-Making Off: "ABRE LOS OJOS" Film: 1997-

Me gustaría un poco transmitir eso, que es la sensación de la borrachera,
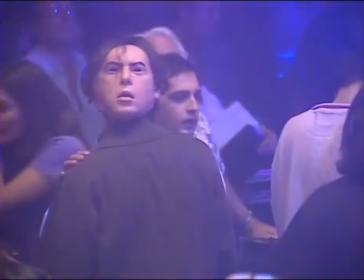una sensación que solo puede tener quien está ebrio, y para eso tengo un poco como que emborrachar al público.
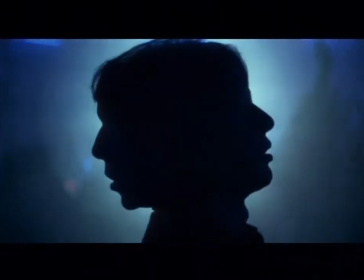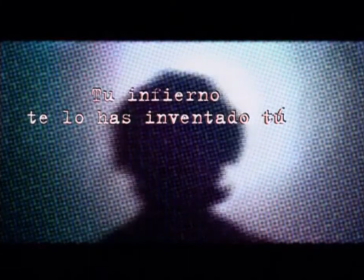Un día estábamos rodando lo que nosotros llamamos la secuencia de los médicos en el faro de la Moncloa, y de repente viene Alejandro y me dice ¿Me puedes grabar? ¿Me puedes grabar? digo sí y entonces grabó esto
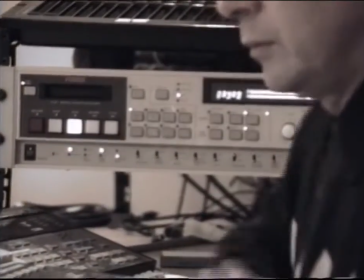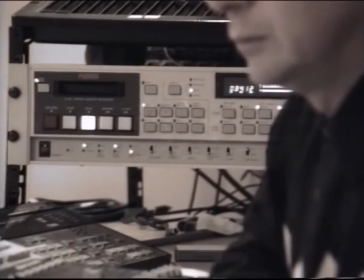frase musical que se le ocurrió y que luego quedó hay
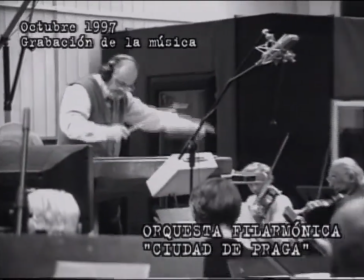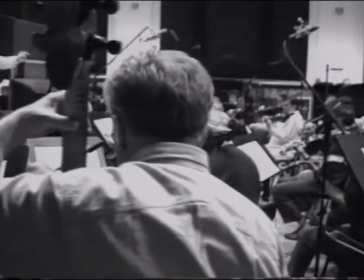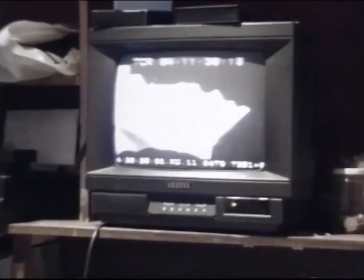una mezcla de muchos elementos de la música igual que en la trama tienes pues desde la música de suspense pues hasta la música de amor la
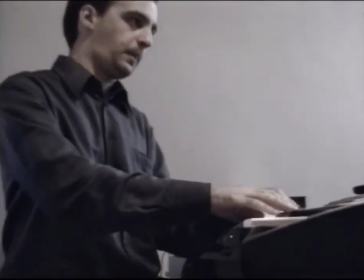música sinfónica que es la que pues va acompañando a la acción Pues esta se va a hacer con orquesta, que es como yo creo que se deberían hacer todas las bandas sonoras del mundo ¿Dónde está Sofía?
¿Qué
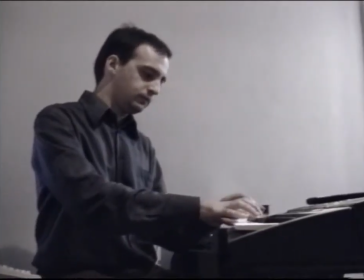se ha hecho con Sofía?
En
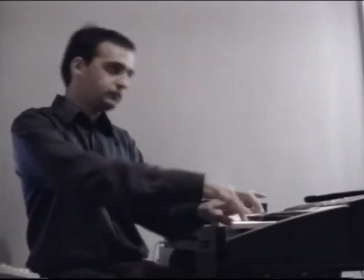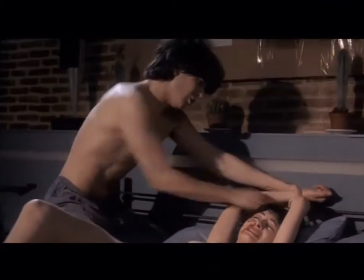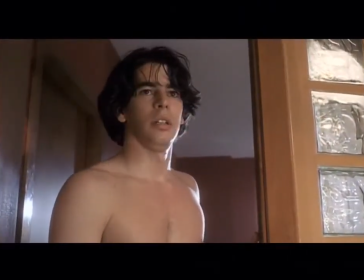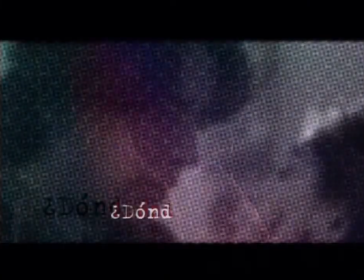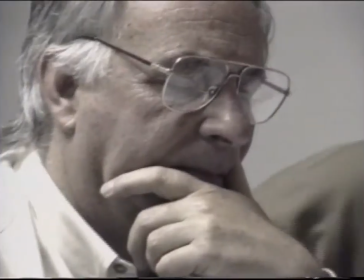homenaje a Vertigo, la primera aparición de Sofía, que es cuando ella va por el vaso de agua Lo que todavía no sé es el virado de dónde puede venir,
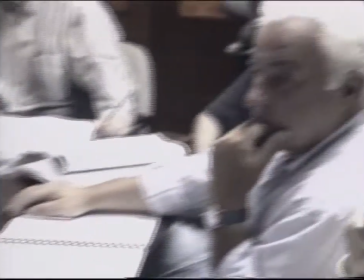porque yo sé que en ese plano es como una especie de efecto flu Que viene justificado por la luz de afuera de la calle,
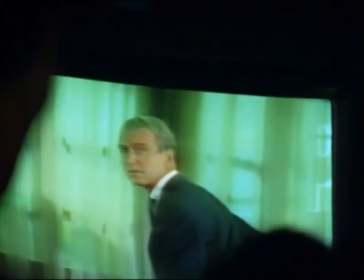que es como un verde, un neón verde
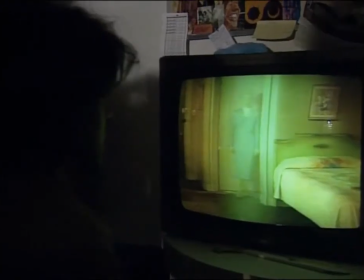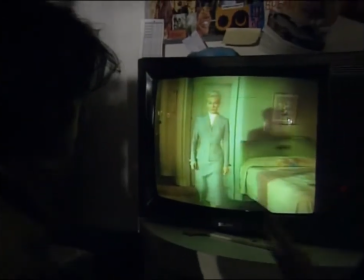No, porque este ya lo espera, ¿sabes? Pero lo que veas es que es el plano así.
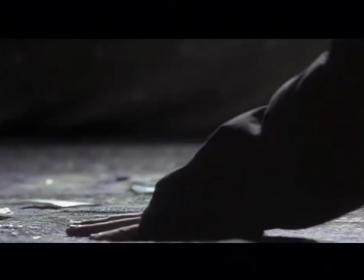Él sale de cuadro, enfocamos esta mano aquí y pasamos a este, que es él entrando en el cuadro y yendo hacia la cámara.
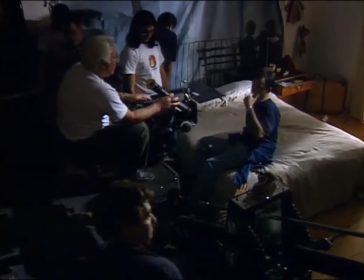No es que tengas el presentimiento de que lo que vas a ver es la hostia, sino que de pasada hay un momento que haces así,
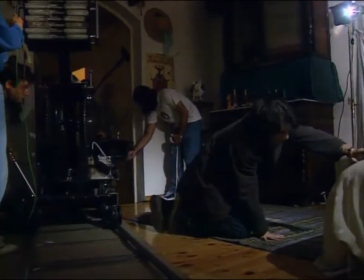y lo típico que miras, vuelves a tu posición y enseguida vuelves a mirar porque lo que has visto es la hostia,
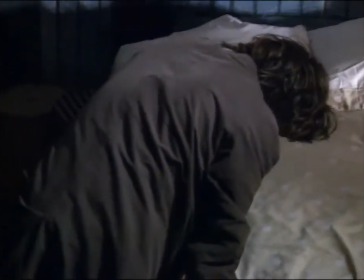se sigue acercando a la cámara, ¿ves? Y luego va a la aparición.
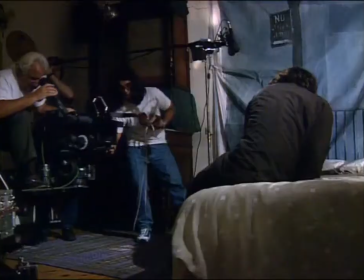A
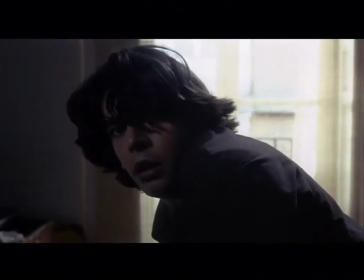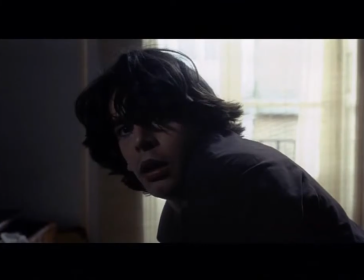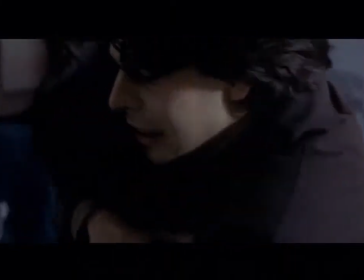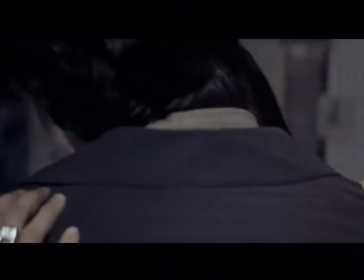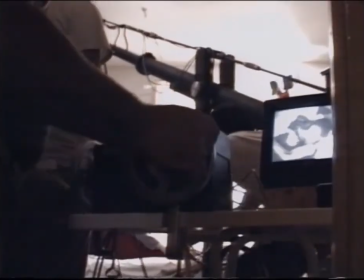nivel de traveling y demás he probado todos los juguetitos que no pude probar en tesis, pero que es algo que no le recomienda a nadie.
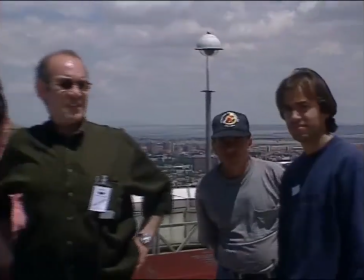El equipo prácticamente repite el de tesis y bueno,
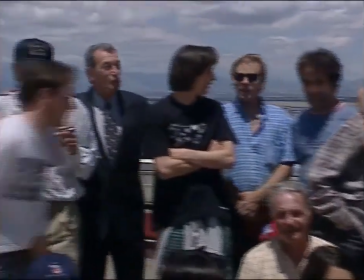pues yo creo que es un equipo excelente, que además se entrega en la película.
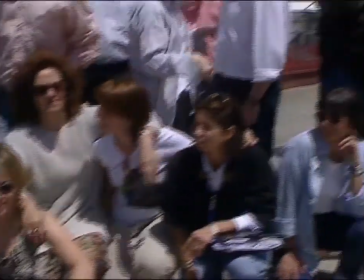Viendo a gente como Hans Burman o Ricardo Steinberg, que ha hecho el directo de esta película,
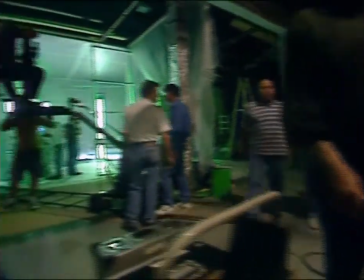te das cuenta de dónde hay profesionales que son capaces de asumir retos.
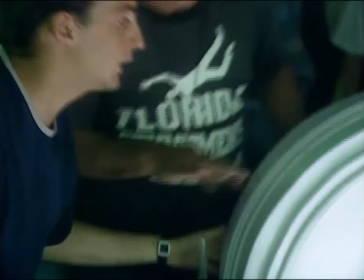Vamos a hacer uno. El entrando lo salvamos y nos venimos ahí.
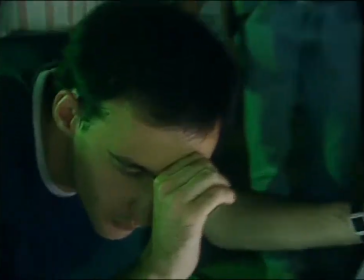La cabeza vendría ahí donde el rayo láser. Que se deslumbre esto. Volvemos a la vieja escuela.